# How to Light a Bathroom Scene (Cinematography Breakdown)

How to light a tight bathroom. Hello everybody, my name is Mark Bagnoli, I'm a cinematographer, and today I'm going to show you a commercial where they have a little scratch in a bathroom. And a lot of you probably notice when you're shooting in a bathroom, it's a very tight space, not much possibilities to do a lighting setup. But in this cinematography breakdown, I'm going to show you several techniques how you can replicate in your next project so that your bathroom shots looks a lot better.
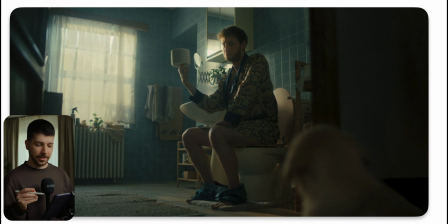(0:23)
This is the first shot we're looking at, and this is actually the end of the sketch where this guy is showing the toilet paper to the dog, but the story doesn't matter at this point. You want to know, how can I create a similar look like this?
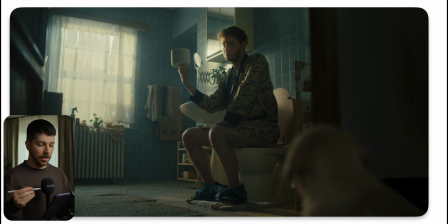(0:38)
Before we talk about lighting or anything that depends on technique, you have to look at the room. What makes this room so special? And it's the tiles. As you notice, the whole bathroom is covered with them.
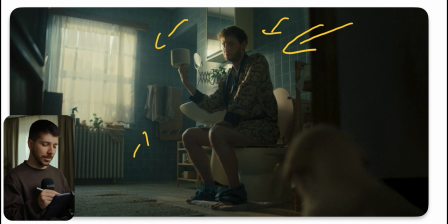(0:53)
Everything is blue. And there's a reason for it why they are blue, because it's a nice complementary color to skin tones. Most of the time ads work with complementary colors, because when you're shooting an ad or reel something like this, you want to catch the view of the audience.
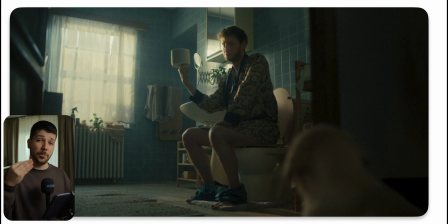(1:12)
So colors that separate from each other and really pop when you put something in front of it really takes the attention of the viewer. And this is what they've done here. And this is also the reason why this shot looks good. A lot of bathrooms have this ugly white color and a very clean, very boring.
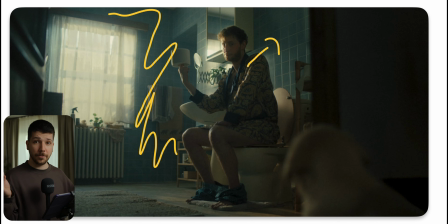(1:30)
It's always better to have a ugly bathroom with a lot of colors and weird tiles than just have a plain white one. So how do I set up a scene like this? First, I want to set my angle. Put the camera down on a sack or something like this on this angle, on a low boy, or put it the other way around.
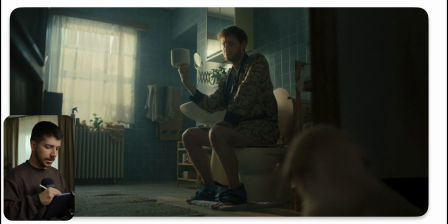(1:50)
It depends on how huge your setup is. But what they've done nicely here is put always your white behind the door. Always show the door, the other room, because this frames our scenery. Now our view is more focused on this guy because we limit the view of the audience.
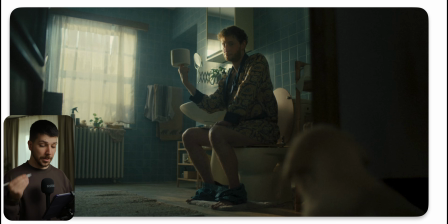(2:09)
Also, we are not even just limiting the view, also creating depth.
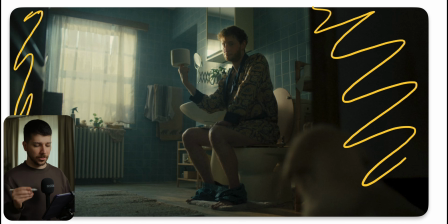(2:14)
We have here a nice dark, very close to underexposing and clipping black wall. So this information is gone and we look at the guy.
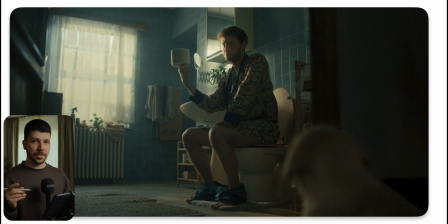(2:25)
So next thing you should do is, and always look for it, the window in the room. Try to expose for it. It depends which mood you want to do. Do you want an overexposed clean look where everything's glowing? Or do you want a clean, more moody look like here?
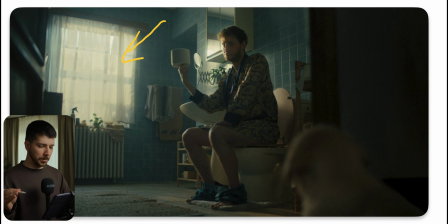(2:40)
Because this shot overall, when the context would be different, the posing and he looks away and it's dramatic, covered in blood or something like this, this would actually be a dramatic movie lighting setup. Because of the context, it feels totally different.
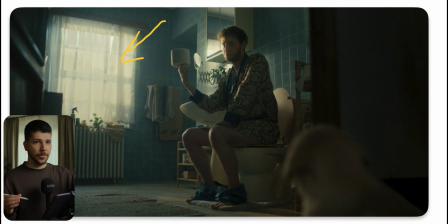(2:55)
So don't just assume that every look just is for one mood. You can switch it up in the context when it looks good and it works and supports the story. Because we have a dramatic situation, we have problems with the toilet paper, so you can argue that it's right.
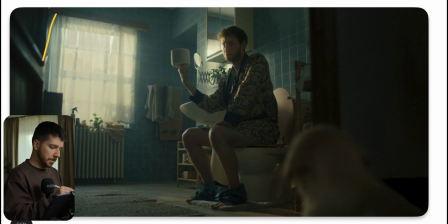(3:13)
So here they've gone for a bit of a clipping look, but it's actually not clipping. So we have our highlights, but we actually remove the details from the outside. What I mean with that, most of the time here we could be on the first floor, on the 10th floor,
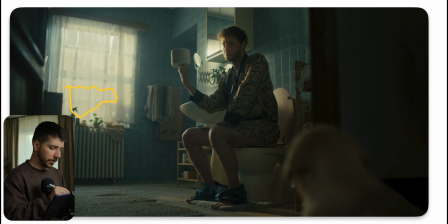(3:30)
we don't know, but here would be cars, that's a nice looking car, trees, and sometimes we don't want it. It distracts everything that we set up here in the center of the room. So we put something like a butterfly behind the window,
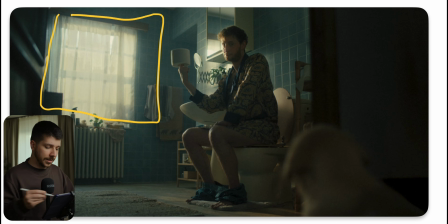(3:46)
and when everything is dark, maybe this is a set, you would bounce light into it, and now you set the overexposure of the window by yourself. Or what you can do is you build a black box.
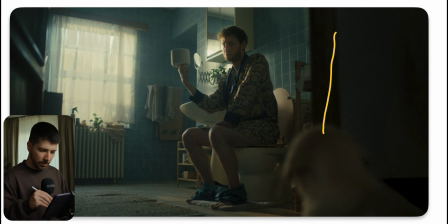(3:59)
You go practically outside when this is the house from upside, and here would be the window.
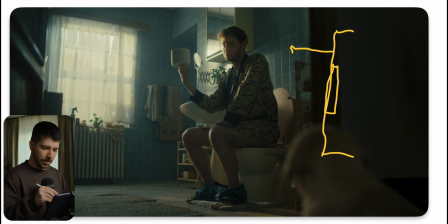(4:07)
You would build with negative fill a box so that no light is entering, and then you put your butterfly in here and your light on a low boy and blast the light into the butterfly,
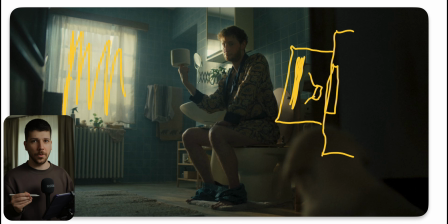(4:22)
and now we have full control over the exposure of the light. How much contrast do you want? How much light should enter the scenery? And I think that's a look and a tool you will use a lot in your career because we're working with a lot of windows.
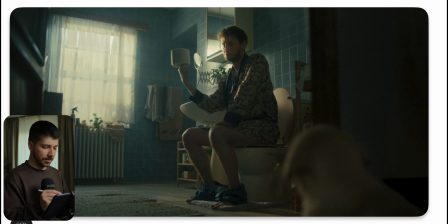(4:40)
But what the window also does is it gives us a sense from where the light is coming from. So when you look at this image, the key light, only possible way is to come from here. So how do we fit a light in a scene like this.
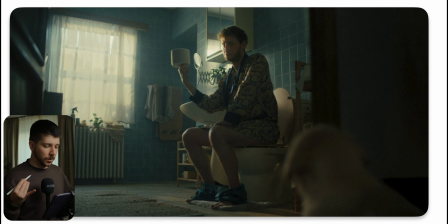(4:56)
Most of the time that you can only use big sources when you're working in a studio. In a studio, you don't have a ceiling most of the time. So you can just mount lights from above, which have a bigger source, a lot more creamier, and just target the person.
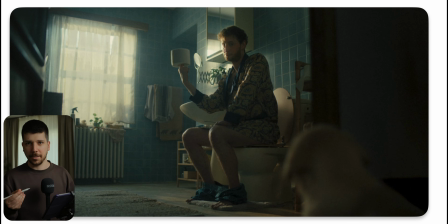(5:13)
But just let's imagine this isn't a set. So what are the possible ways you can do? First thing is work with carpet lights, or something like F22, Godox 600, just brought out lights with that have not much depth.
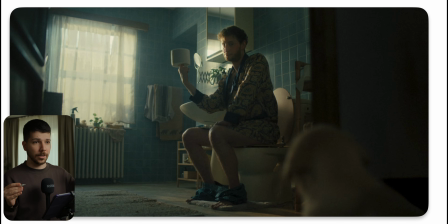(5:30)
A Aperture 600D or G4M or Godox with a light dome takes so much room in your room, and that's not good. Godox 600, I talk about this light a lot because I really like the size and the output.
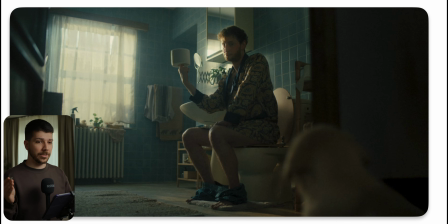(5:46)
Has similar output, nice softness, and it's only like this thick. You can really, this light would be possible to put here in the corner and cover it. But an aperture with the light dome will look like this. So the shot is ruined and doesn't help us working that way.
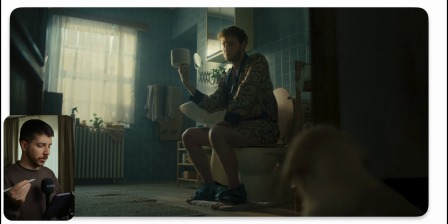(6:06)
Other thing is, when you use things like an F22, you're much more on the smaller side, use cat poles. When this is a wall, this is a room, they're actually a tool where you can extend two pipes and they will press against each wall.
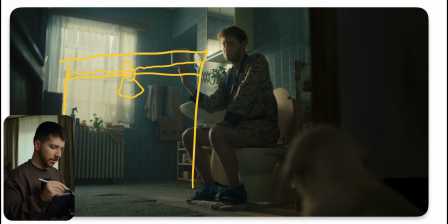(6:24)
And now here you can put a light. So you build practically your own rigging system on the ceiling. There's cat pole, there are wall breakers. Wall breakers are a lot more sturdy, but they also break your wall sometimes.
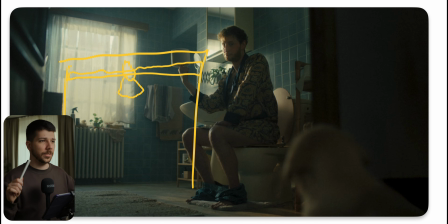(6:39)
So when you're at a location and it doesn't matter that the wall's getting a little bit scratches or something like this, you would use a wall breaker. Otherwise, you would use a cat pole. They're much more softer to the wall, but they also cannot carry as much light.
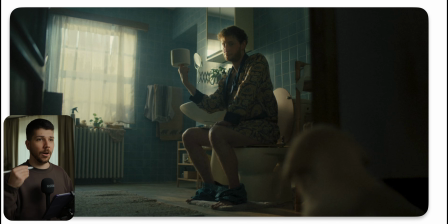(6:54)
But just for an F22 or an Astera, it's totally fine. And that's what they probably done here when this is not a set. When this is a set, they can put whatever light they like. Sky panel with softbox, maybe in 120 sky panel with a softbox.
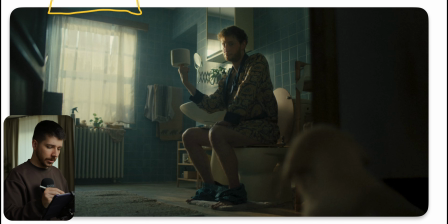(7:13)
Sometimes I like this wider lights a bit more so that we have a nice wrap that just hitting him right. Next problem of a bathroom is because we have not much space, light is bouncing everywhere.
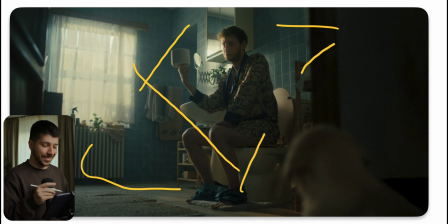(7:27)
When you have most problematic is when you just have a white room. It's terrible, and that's the reason you need a lot of negative fill.
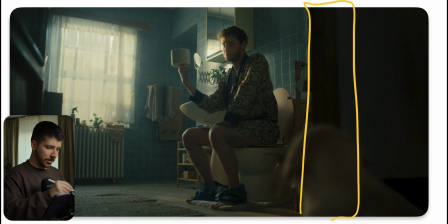(7:36)
Every wall possible that is not in the frame, even here in the front and here, you throw black material at there so that the light is not bouncing back and you're creating more contrast.
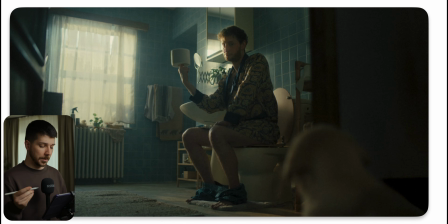(7:50)
Then the next thing you should never forget, here it happens automatically, but don't forget to light the wall, the floor or something like this, because when you only light the person, it feels very lit. You often have to look at your projects and think, I have this huge softbox, build everything.
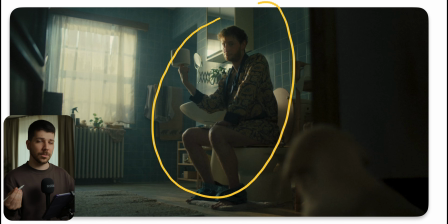(8:08)
Why does it so lit? This look is soft, the light is soft.